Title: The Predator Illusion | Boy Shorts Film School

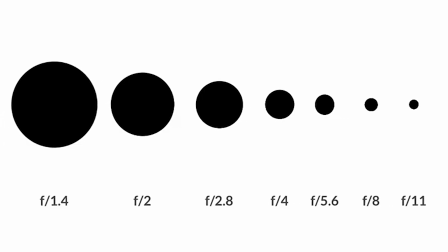[16:41]
I don't want to dive too deep into the math of f-stops and lenses in today's episode, but in short,
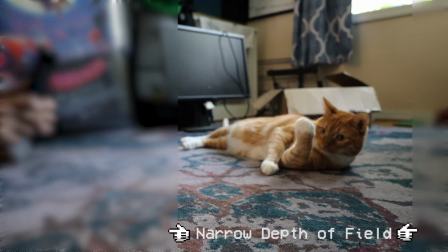[16:47]
this portrait photography style of focusing creates a narrow depth of field. That is, we don't see much else in front of or behind the subject that's in focus.
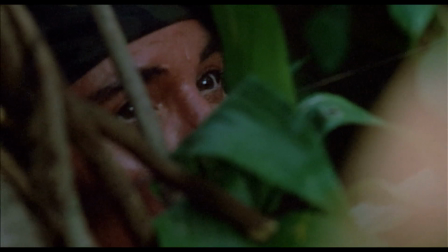[16:55]
We end up with a layered claustrophobic shot that creates attention as thick as the jungle our characters are hiding in.
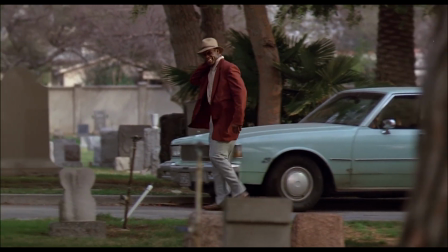[17:01]
Compare the jungle shots to the cemetery scenes with Danny Glover. Cemeteries are wide open spaces and there's nowhere for a really tall man to hide.
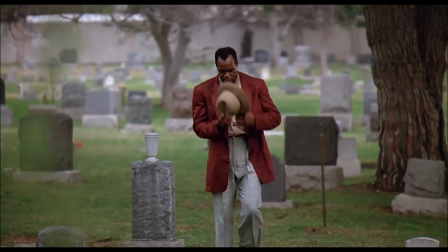[17:09]
Again, yes, we understand the predator is invisible, But we don't get any real indicators that it's even in the same cemetery as Glover.
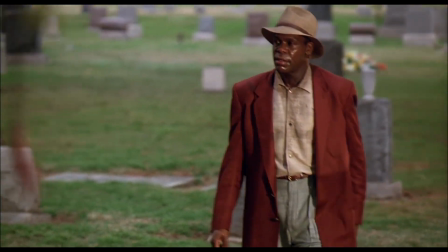[17:16]
This narrow depth of field focus on Harrigan gives us no context on anything,
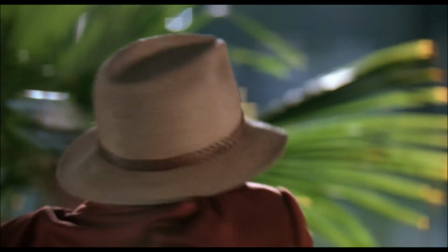[17:20]
and these repeated shots of a sweaty Danny Glover having a panic attack belong more in a mental health or elderly care PSA.
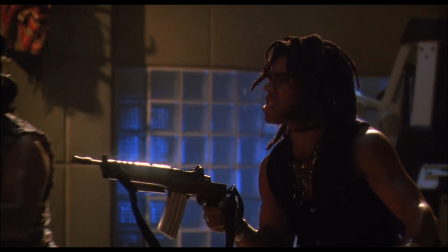[17:28]
We have the exact opposite problem in other parts of the movie where there is a wide depth of field.
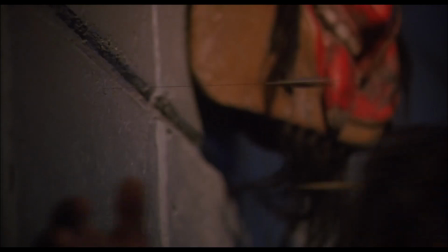[17:33]
This penthouse scene bugs me so much because everything is in focus.
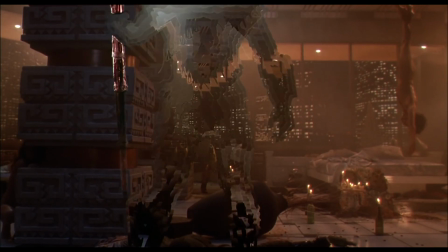[17:38]
Combined with the camera depicting the predator in the most boring, flattest angle ever, the creature just comes off as a magic ghost who can appear and disappear wherever it wants.
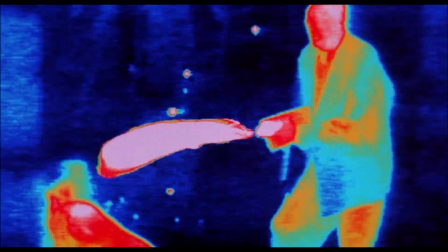[17:47]
I imagine the director and the cinematographer had a hard time figuring out how to make an invisible jungle hunter intimidating in an environment with more wide open spaces.
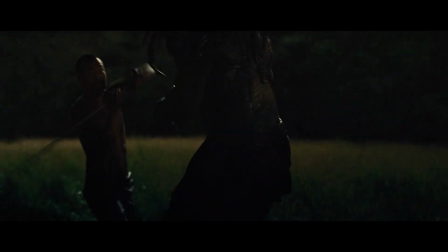[17:56]
It's not impossible, I actually really liked how other movies have depicted the creature in open areas.
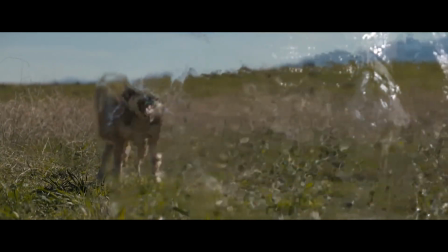[18:02]
Even in this wide open field and prey, we see layers in the foreground and background.
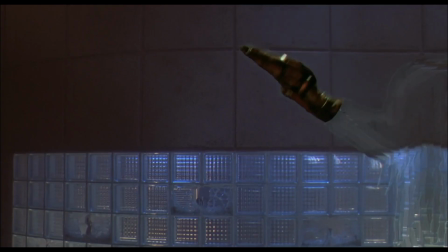[18:07]
death makes things interesting to look at this flat stucco wall with a ghost of a tall man in front of it is not very interesting to look at the
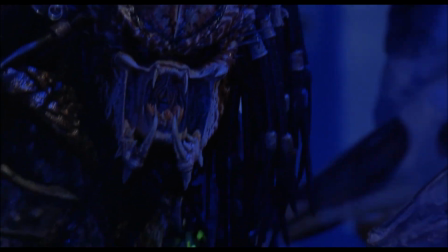[18:16]
one scene in the second movie that works for me is the slaughterhouse yes seeing a post motorcycle accident Gary Busey finally becoming unhinged is
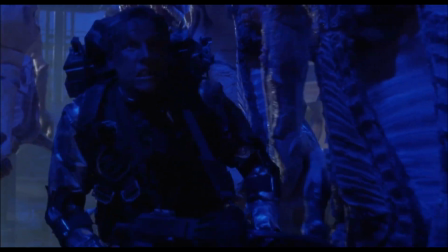[18:24]
a huge part of why I enjoy the sequence
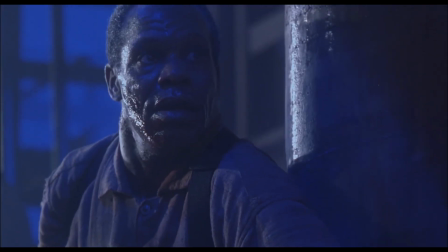[18:26]
but more
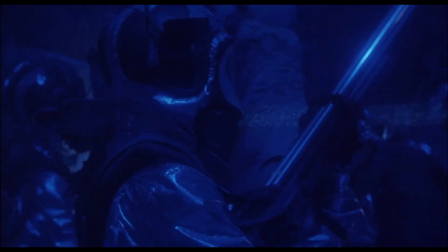[18:34]
importantly the dangling Rowing rows of beef treats gives us a clear idea of how the Predator could hide and hunt down Gary Beesey's team of Ghostbusters.
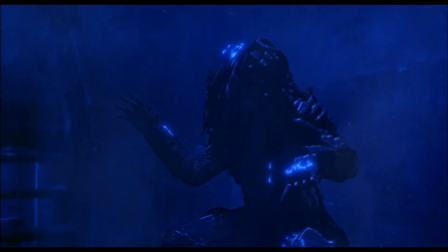[18:42]
It probably really helps that the monster loses its invisibility in the scene, giving the crew a tangible actor to film and direct for once.
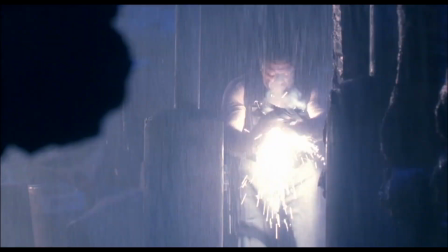[18:50]
It's still as corny and aged as the rest of the movie, but this is probably the only sequence in the whole thing where we get a grasp on what the Predator's strengths and limitations are.
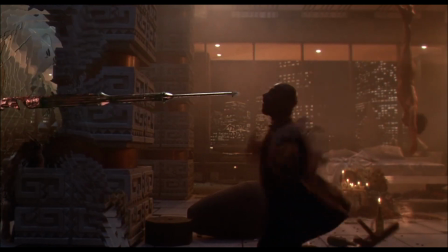[18:58]
We finally understand that it's a hunter and a stalker, not just a teleporting boogeyman. All good movie villains need rules, especially with horror monsters.
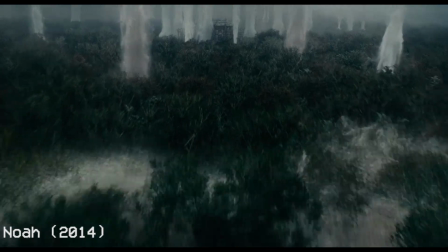[19:07]
They're like urban legends, or maybe even a flood myth, in the sense that they act as cautionary tales.
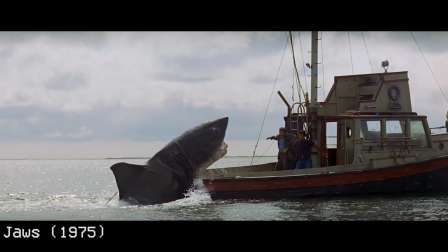[19:13]
Just as floods were sent by gods to punish sinners, the shark and jaws can't hurt you if you don't get in the water, and the sex pestin it follows won't touch you if you don't have sex.
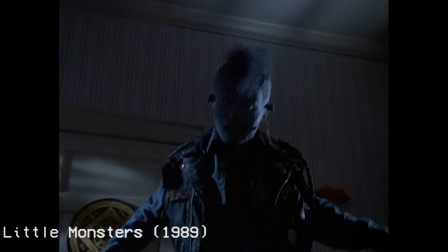[19:22]
Even Howie Mandel and Little Monsters has a set of rules to follow as he seduces miners while hiding under their beds.
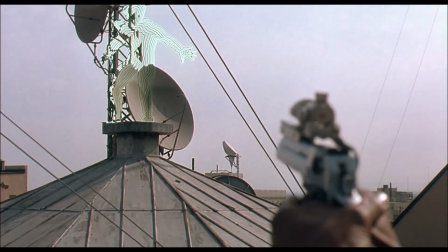[19:28]
This is more than I can say for the creature in Predator 2. Sure, the Predator probably isn't the scariest movie monster out there, but it can be an effective villain.
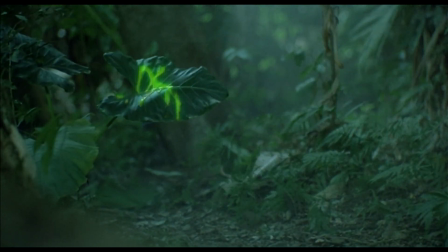[19:37]
By letting the audience know that a Predator can be defeated, it is a much more believable threat to the main characters.
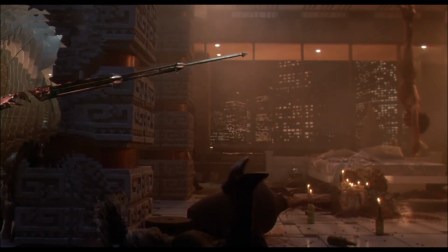[19:44]
In Predator 2, the creature is all powerful until it isn't.
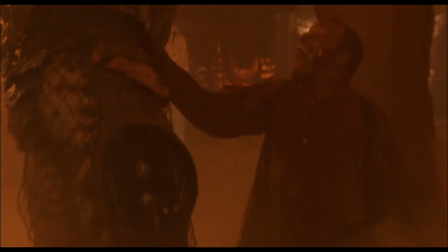[19:49]
I think this technically makes Danny Glover the most powerful protagonist in all these movies, which is fine.
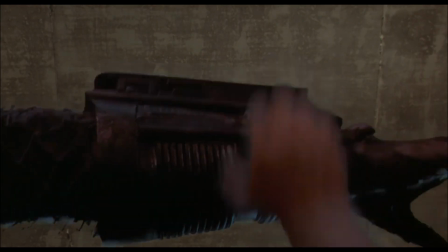[19:54]
It just feels unearned because the camera work never really lets us know what this creature really is.
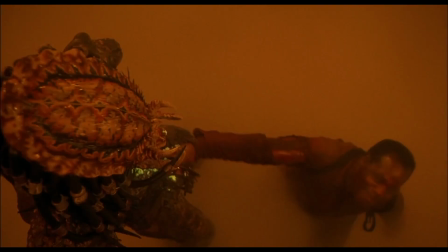[19:58]
And as a result, we never really know what the main character can do.
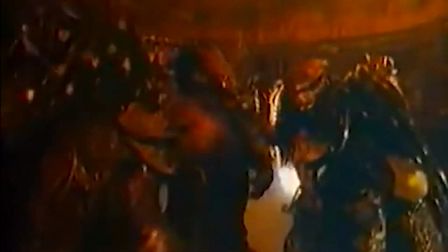[20:05] This is a new dance, and it's called Predator.
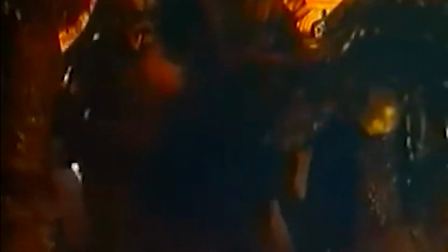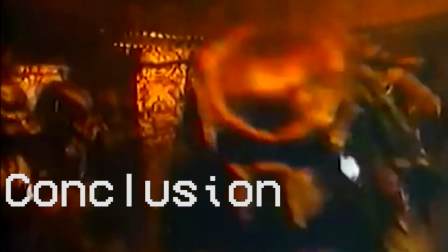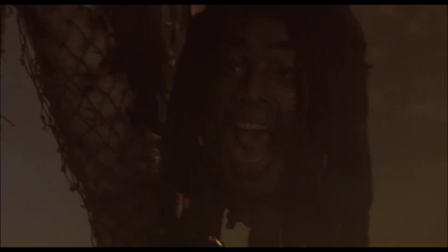[20:21]
I really don't hate Predator 2. I find it really cheesy and dated, but ultimately it does come off as a missed opportunity to me.
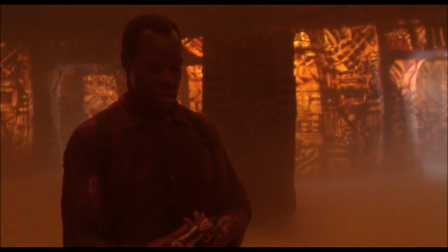[20:28]
I've seen fans defend this movie because of what it adds to the Alien and Predator universes, but lore and worldbuilding alone don't make a movie good for me.
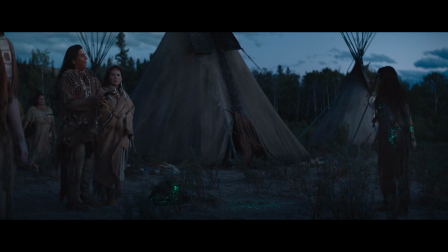[20:37]
Good filmmaking and good storytelling do.
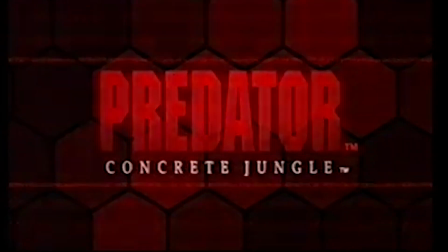[20:40]
Maybe we'll see the Predator in an urban jungle environment again one day, and maybe whoever does it will take note of what made Prey work.